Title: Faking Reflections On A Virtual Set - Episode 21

welcome to the debrief we just finished filming jonathan bragdon for capacity he's helping make videos for uh small business owners who are trying to figure out what type of loans and debt and and different types of money and funding they should get for their company if you have not been to the debrief before first of all welcome we appreciate you being here so much we have recently doubled our subscribership uh over the past few days with the ryan remote interview video thank Thank you so much everyone for watching that if you don't know what the debrief is it This is kind of we look at the filming day We just did and we kind of break down everything that happened what we need to improve on what went well What didn't and we share everything we can with you we have no secrets is what we like to say and so Today we're going to talk about a couple of different things for one We built a brand new table and had to fake some reflections We're going to talk about directing Jonathan and how that went We're also going to talk about a big bit focus crash that we had that really threw us off the rails So the first thing we're going to start with is a brand new plate. And Jay is going to tell us how that influenced all our lighting and everything. Hello. Yes, I've been looking forward to using this plate because it's been in the bank for a while. Like I think we've had it. We haven't finished it. We went and filmed it and it's been sitting there and it was a really fun day.
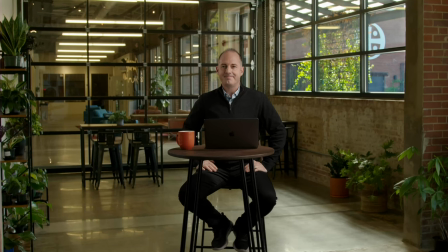I ate some of the best brisket of my life filming this one. So this is a place called Green Bean Coffee Company here in Chattanooga. What an awesome place to go to. Jonathan is sitting at a table, obviously on a green screen.
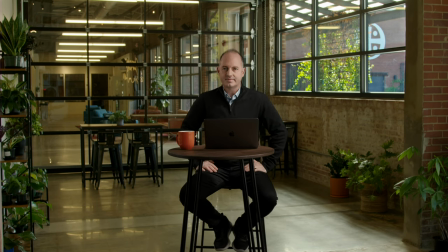So what we did to blend him into this environment with lighting was, if you'll look at the right side of the screen, you obviously see big windows that are behind him. And then on the left side of the screen, we have a shadow side. So on the right side of him, we have our giant, what we call a gigalight,
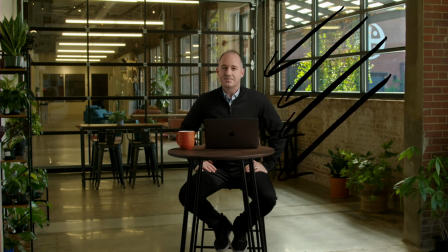which is an 8x8 scrim gem with two Intellitex behind it.
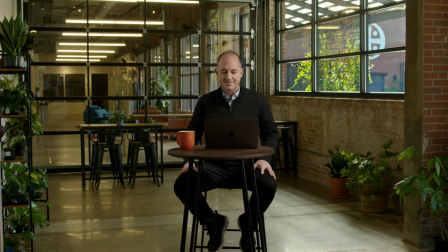And then on the other side of him, we have a really big bounce that has a light above him hitting the bounce for the fill. there you go andre's gonna draw for you guys um really really really liked the way that this set turned out um we were we were in the middle
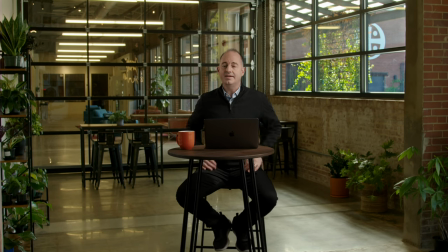of kind of lighting and figuring all this out and andre went to add i think it was going to be an accent light for the table and his legs but uh the moment he turned it on i actually freaked out and told him to stop because whatever he did with that little bit
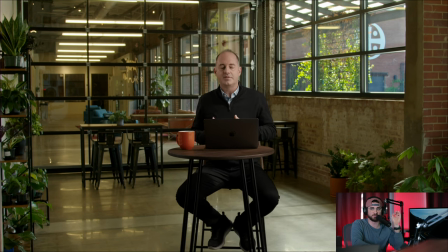of light spilling into his face and on his body just absolutely sold it it went from yeah that's good it looks like he's there
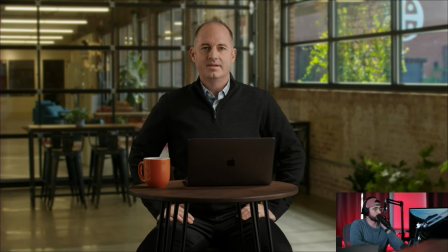to like wow that really that really does the trick so we were really happy with uh how that ended up and we also have a hair light to his back left is that correct andre didn't we put it because we do but it's very very minimal you can just see it right yeah and
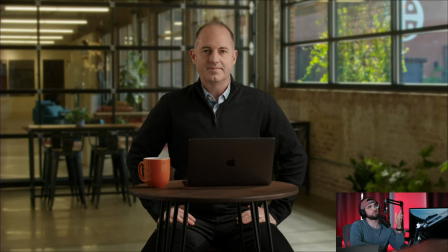i and i believe i barn door so we have it hitting his shoulder and some of the lower part of his body but i barn doored it off of his head because we were getting a really gnarly reflection so his head isn't actually getting as much of the uh the light as
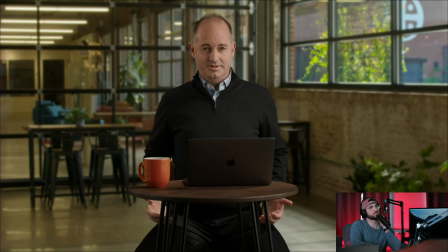much as it is just to figure out how to solve the outline problem right on his shoulder so um but again i was extremely happy with uh with with how this ended up um yeah yeah and i would just
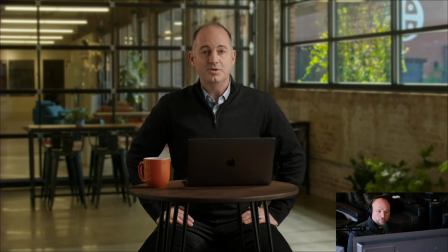say what we did uh a little differently on this one is we do have a really massive i think it's 12 feet by 12 foot uh west caught scrim
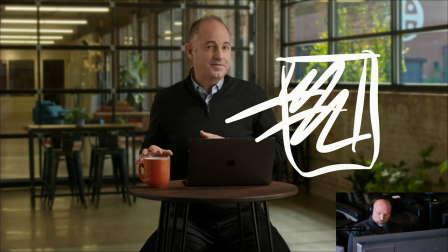gem over here that's that's has two intellitex behind him that's lighting him up
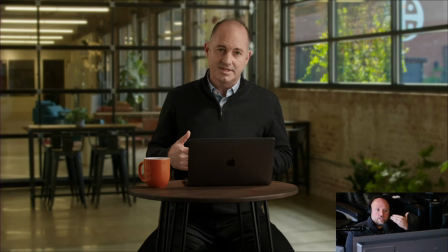like that but uh what jay's talking about is there still wasn't enough punch there wasn't enough like kind of hard light kind of hitting him a little bit and so that's that's what we were doing is i actually was putting it in there for creating hard light on his face but it was
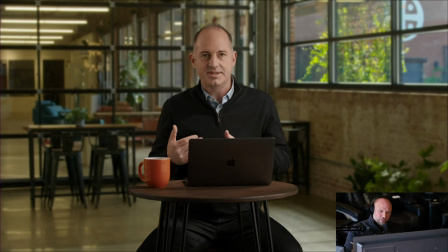funny when we moved it it was like and there it is don't touch it anymore we already did it so i think that's what was happening there which is really great so yeah i think that turned out really good The other cool thing we did on this is we have a punch that
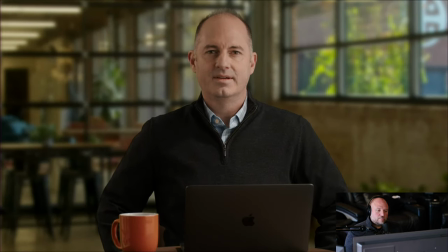we do. So this shot right here is actually the same as that previous shot you just saw that's kind of a mid shot.
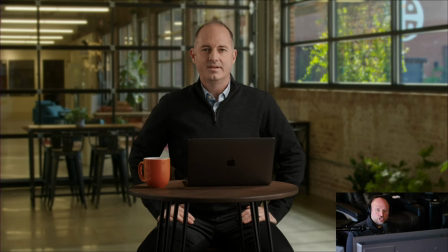This one right here. It's the same shot. But what we're doing is we're taking the green.
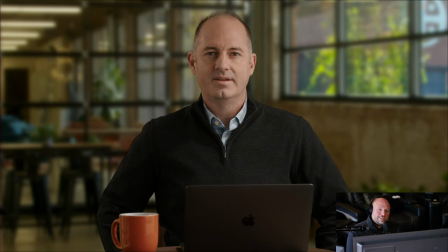We're running it into the ATEM.
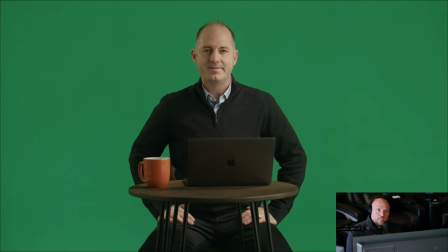We are scaling that over a DVE. So we're taking this feed of the green.
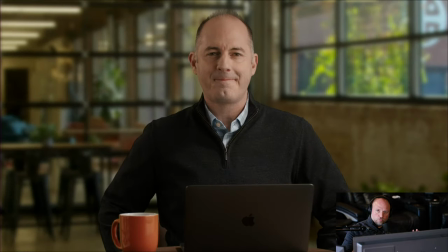We're DVEing it full, you know, zooming in a bit. And then we're taking that zoom output. So we're taking like an ME. We'll just say like ME4. We're on the ATEM constellation. And we're running that out and into a separate ultimate.
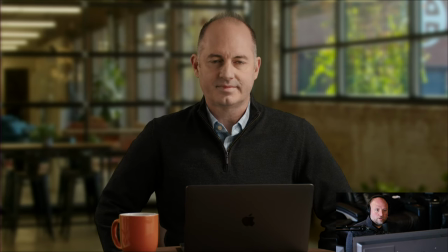And by doing that, we get two shots where he's looking at camera with his eyes. His eye line's perfectly the same. Obviously, we're losing a little resolution. Also, by doing that, I can take that background and we can blur it more. So you can see the difference of there and then this other shot where we just added a little more blur.
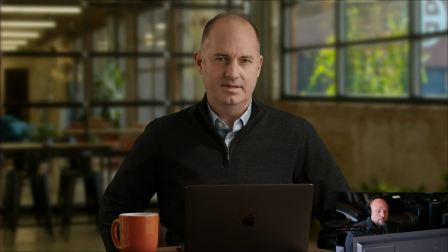We're running all of our plates through OBS, and that's how we're rescaling them easily. And later, I think we'll even talk about some blur that we're doing with them. And one thing I'll add before we move on is we have really been figuring out the balance between soft and hard light.
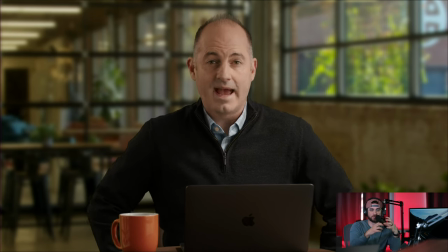Like soft light is so pretty, and it really fills in a nice space without being too harsh. but sometimes to sell that effect and to blend that foreground and the background together that harsh light is needed so it's that's sort of a learning and growing process with us of like where is that
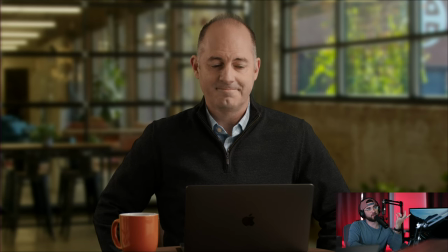balance between uh hard and soft light um so we can move on to the next piece we're going to look at the table that we use that day um you're you're going to see it here again in a second but the thing is is the the actual legs the actual table that we own that we were going to use before we kind of did a construction project had a veneer finish. So it wasn't actual wood. It was more like MDF covered with a veneer finish to make it look like wood. And veneer is extremely reflective, which can cause a lot of problems. And I'll let Andre, I'll let you kind of explain this one a little bit.
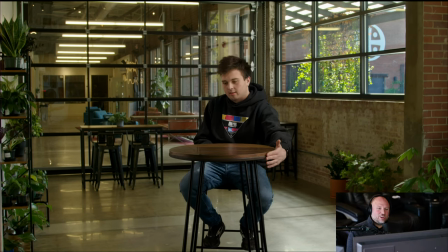Okay, sure. So yeah, we had a table. Isaac's demonstrating it for us on the screen here. And so we put this table on. You can see on this side over here how reflective it is of reflecting the green and so by doing that it's making it transparent so
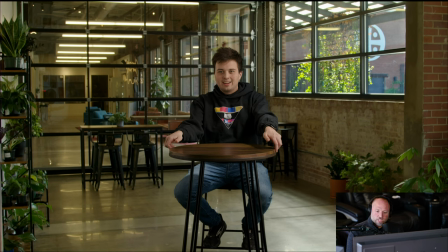we're never wanting things to be super reflective because they can reflect green now there's ways we could get around that we could adjust the matte density or the
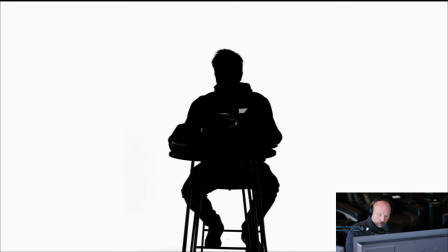black gloss both of these would help with that but you can see right here see that white area that you see there I guess I should color in something else but right here on this side and this side we always want the the matte to be fully black so anytime it starts going
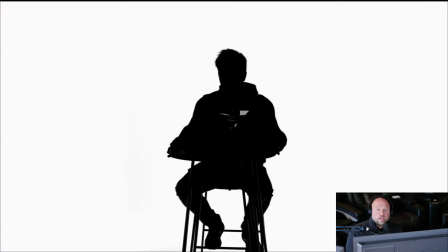gray like that like see that area right there we don't want that so we were like what are we going to do it's 4 p.m on
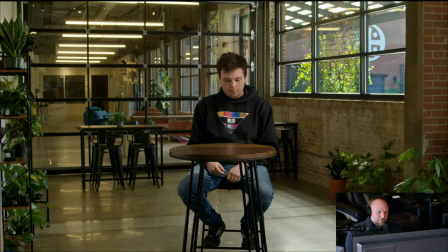the day before we're filming oh no uh what are we going to do and uh we're trying to figure out solutions because he's filming the next morning and cammy comes up and she's like i have a piece of wood if you don't care too much about it and i think we can make a table so
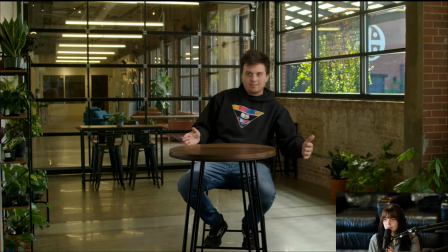yeah talk about that yeah so i pulled this piece of wood out of a closet that we are currently storing our furniture in
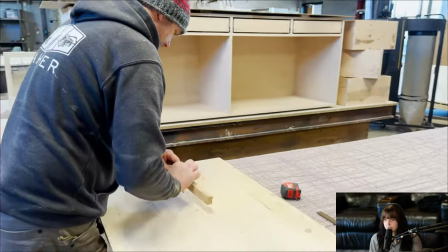for set um and we took it next door to set in stone which is like a metal and
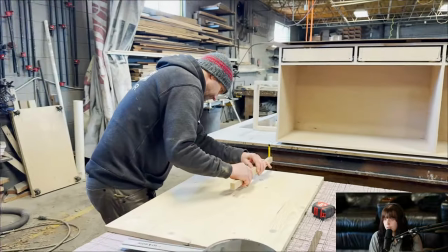woodworking shop um and asked joel here to
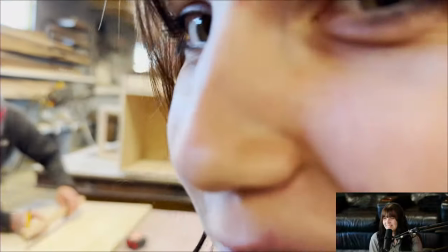cut it out so he's currently you know outlining it um so
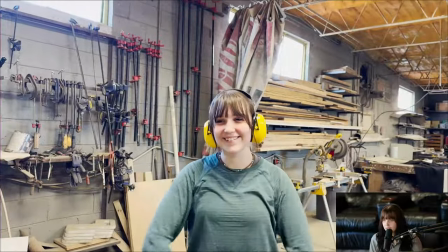we cut it out and i ended up sanding it and staining it with two coats
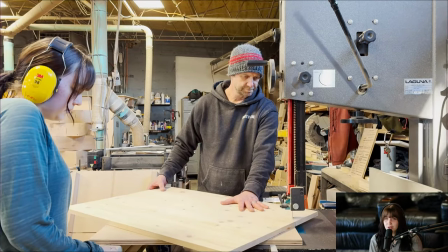to get the desired color that we wanted um and just kind of i didn't put any finish on it to seal the stain because
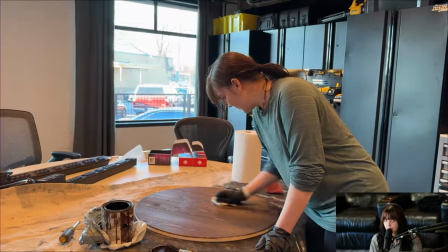um that would make it a little glossy and shiny so he left it matte no finish um and i think it really helped
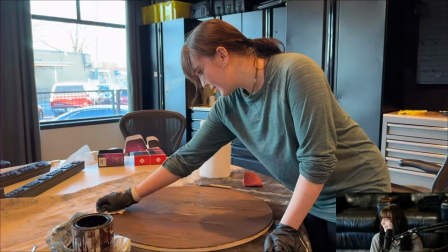um you know the look and yeah totally and one thing that was really interesting from a management perspective i don't know if we have this
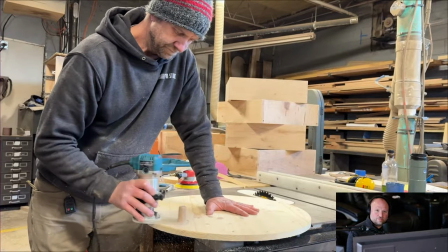shot but when joel was making it he's like hey do you want me to route off the edges of the yeah and and i'm like i don't know
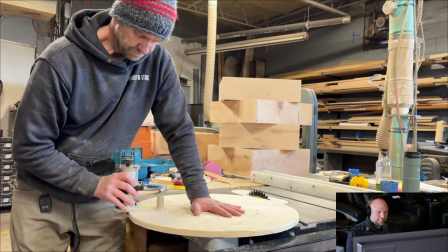like i've already asked him to do a lot because it's suddenly like will you please stop everything you're doing and make my dumb table.
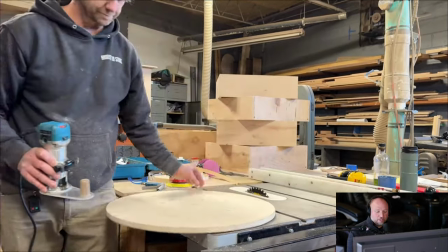And, and I was very tempted. I mean, I literally said like, nah, it's okay. It's fine.
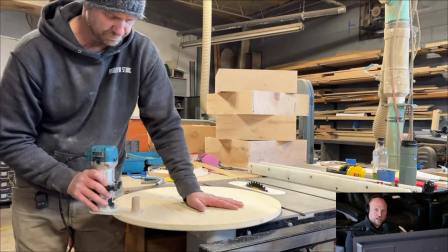And he's, and he's like, I mean, I could do it. And I'm like, ah, and in my manager mind, I'm thinking I've already interrupted this guy's life to get him to make a table.
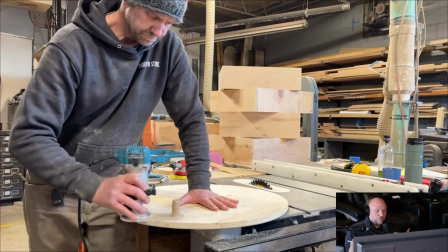It's really bad for me to like go more, you know, and ask for more.